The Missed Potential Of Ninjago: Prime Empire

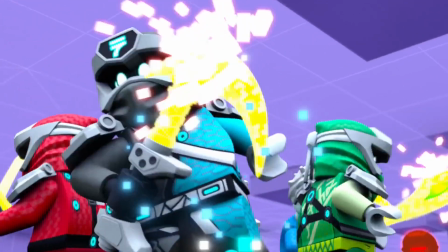Though, I feel like the season didn't use the concept to the best of its advantage, having many of the ninja lose their lives in super fast and anticlimactic ways.
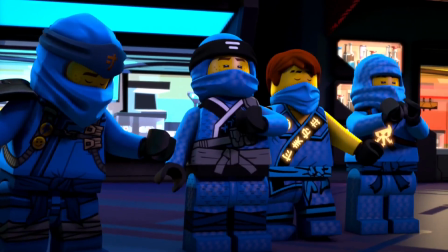Soon, we get introduced to the League of Jays, which shows how fun and creative this world can be.
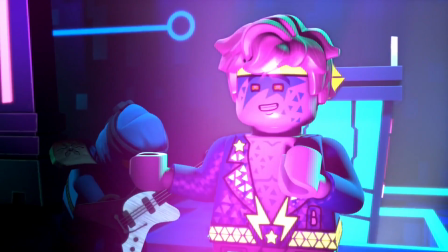We also meet Scott, which is a character that I'll get more in detail with later. The ninja eventually find Jay, and the next episode is all about a new character named Akino.
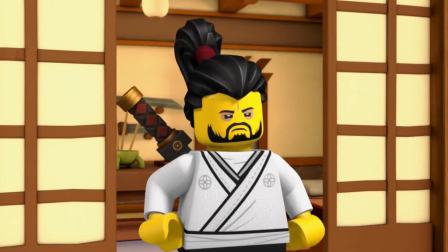Now, I don't have much of an issue with this episode, though it does feel a little repetitive.
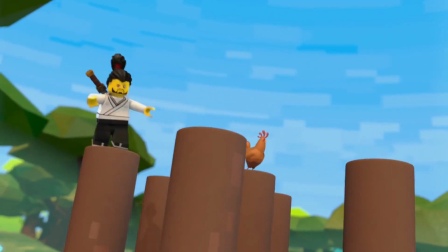Akino is an entertaining character, and it makes sense to have an episode to set him up. However, the way this episode ends is what really bothers me.
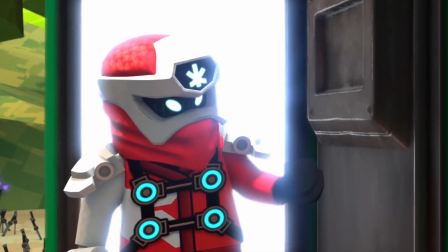At the very end of this episode, we see the ninja come through with brand new suits,
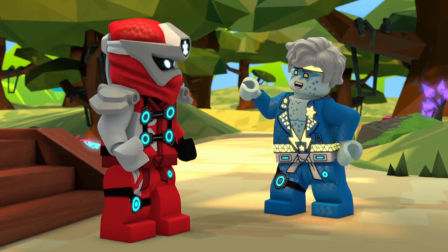and the next episode, Nia says that they are here to collect the three katanas and reach Unagami.
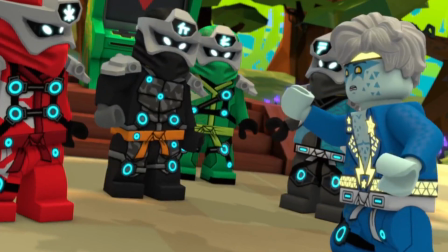Where did they learn this? When did they get new suits? What was the point of having the ninja lose their skills when they seem to have just unlocked a bunch off screen?
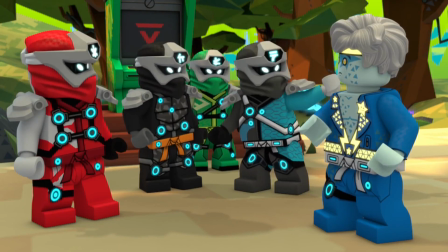When did they get these weapons? The fact that none of this is shown to the audience makes me feel like I missed something.
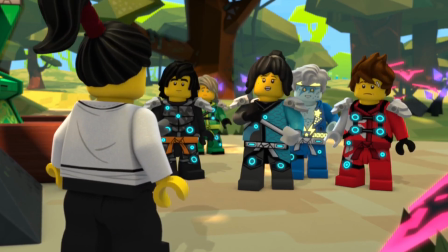It feels like a part of the story is missing.
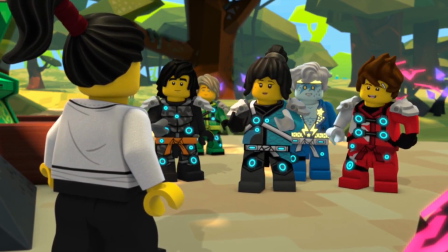And a ton of important plot points are skipped over in favor of having an episode all about a character that disappears from the story in a few episodes.
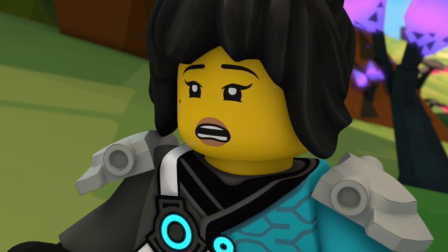Nia just kinda says the plot of the season with no explanation as to how they learned about this or why they're doing it,
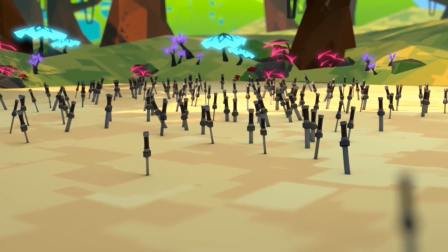and I think it would have been a lot better to have the Okina episode be replaced with an episode where the ninja learn about the katanas and upgrade their skill
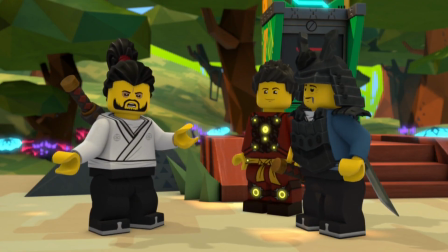tree. Don't get me wrong, Okina's episode is fun, but it doesn't really serve much of a purpose to the overall plot.
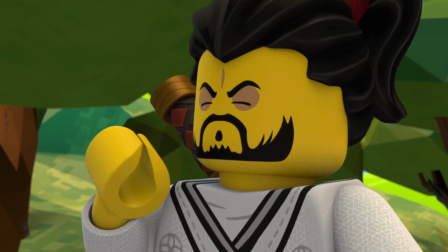Yes, it helps set up his arc, but other than that, it's not overall that important.
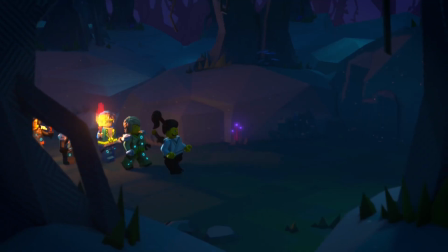Skipping over major plot details like the katanas and brand new upgrades and suits and stuff is kind of a big deal,
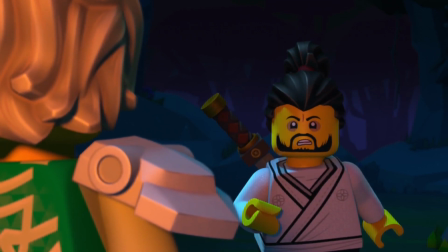especially when you're trying to get me invested into the story. I already don't really care about the quest for the katanas because it wasn't presented to me in an interesting way,
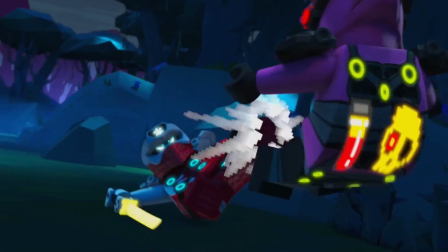and very little context is given to me as to why this is the goal for the season.
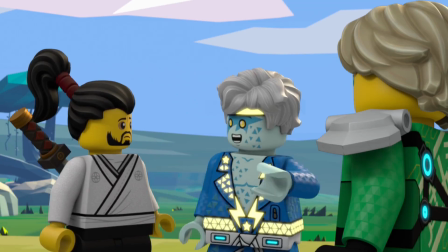All we know is that the ninja need them to get to Okina. So off starts the adventure for the three katanas.
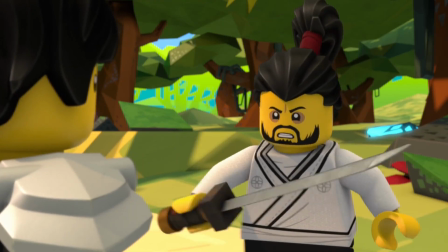So we get to see the ninja travel with Okina to get the first katana.
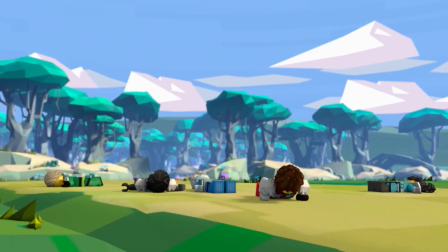And I gotta say, this whole set of episodes just kinda feels really slow and makes the pacing of the season come to a screeching halt.
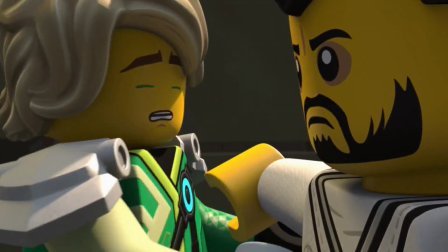We spend three episodes, including the Okina one, in this part of the world, with the Okina episode already showing us most of what it has to offer,
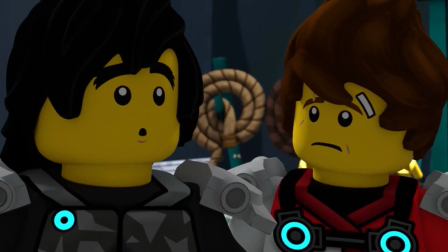making the episodes where we see the ninja traverse this land seem like a slower reach out of what we've already seen.
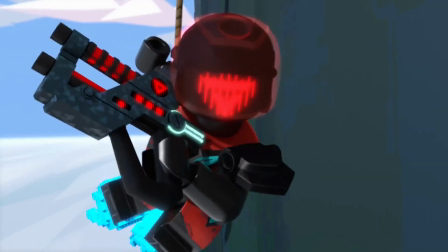That's not to say nothing interesting happens in these episodes, but this part of the season always kind of sticks out to me in my mind as being a little bit boring.
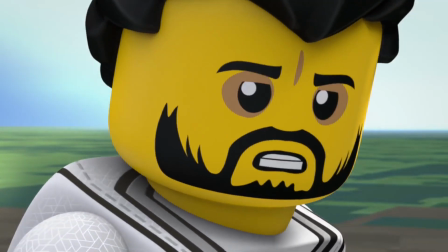But the best parts of these episodes has to be Okina.
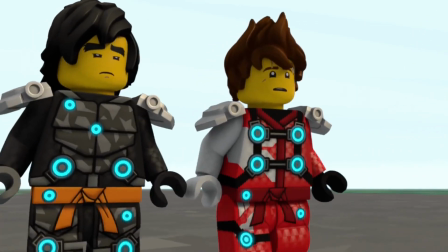I like how they explore the idea of him coming to terms with the fact that he's just an NPC in a fake world, even if it's pretty surface level.
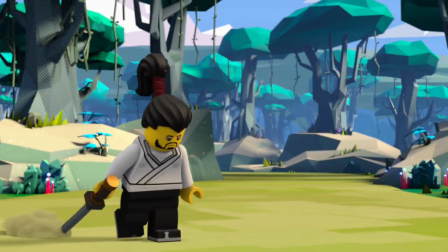The idea is cool, and Okina isn't the only character to have his place in Prime Empire tested.
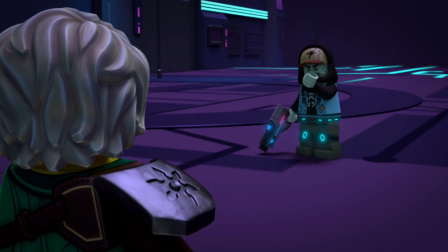A lot of what people like about Prime Empire is the side characters.
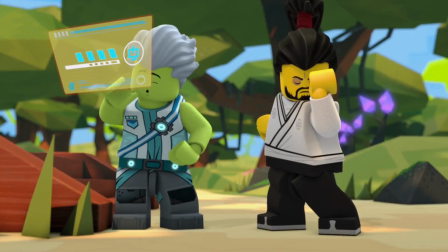So far, Scott's intro was solid, and Okina has been a wonderfully fun character to have tag along, even if I'm not a huge fan of the episodes he appears in.
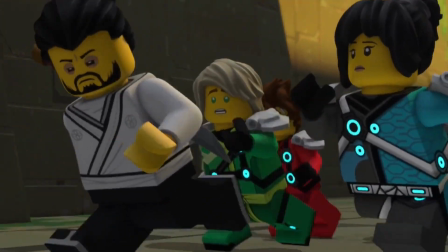I'm also really glad that he decided to continue to help the ninja, despite Unigami telling him that if he betrayed them, he could see the outside world.
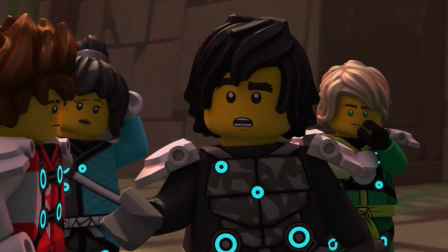It's actually a nice twist on a common backstabber cliche. Oh, and speaking of Unigami, we finally get to see him for the first time.
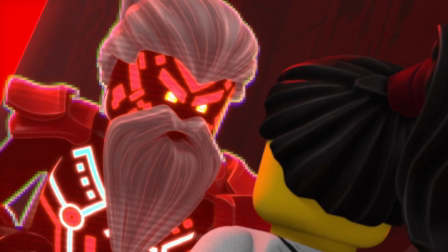I really like the scene because it sets up how powerful and threatening this guy is. He literally controls everything in the game, and his dominance over Prime Empire is clear.
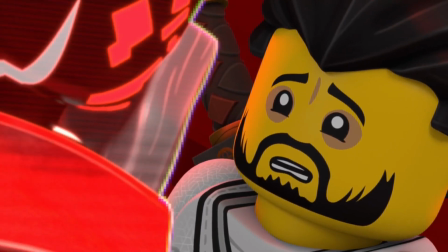But, of course, more on Unigami later in the video.
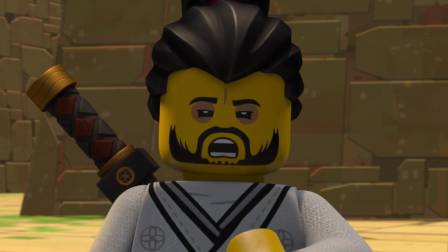Overall, Okina is great and one of the better side characters from Prime Empire, but there are other side characters as well, such as Racer 7.
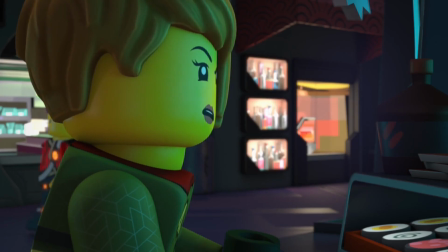She, like Okina, is an NPC that is familiar with failure. She is tasked to race in the Speedway 5 billion, but is programmed to lose.
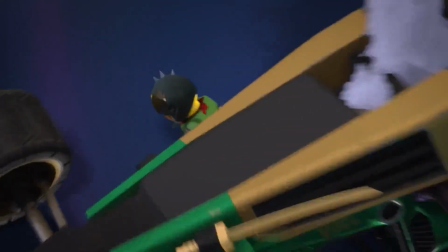Not knowing this though, she continues to race anyway in hopes of maybe one day winning first place.
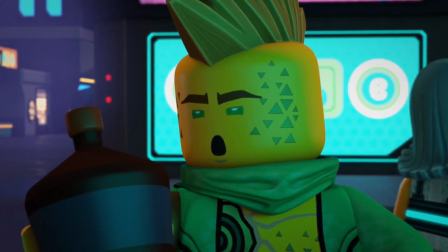However, Lloyd is able to inform Racer 7 about the fact that everything she knows is fake and that she is programmed to lose.
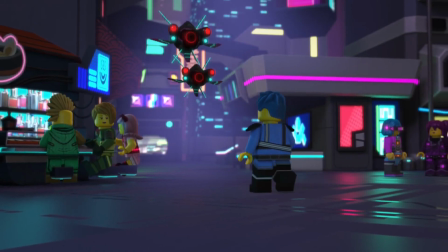It's practically the same story that they did with Okina,
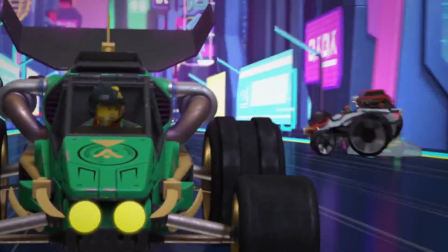but it has a small amount of emotional weight behind it as opposed to the more comedic tone that we had with Okina, which really begs the question,
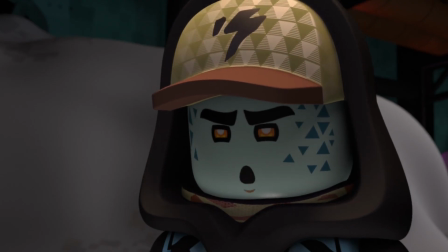did we need two of practically the same arc twice with two different characters?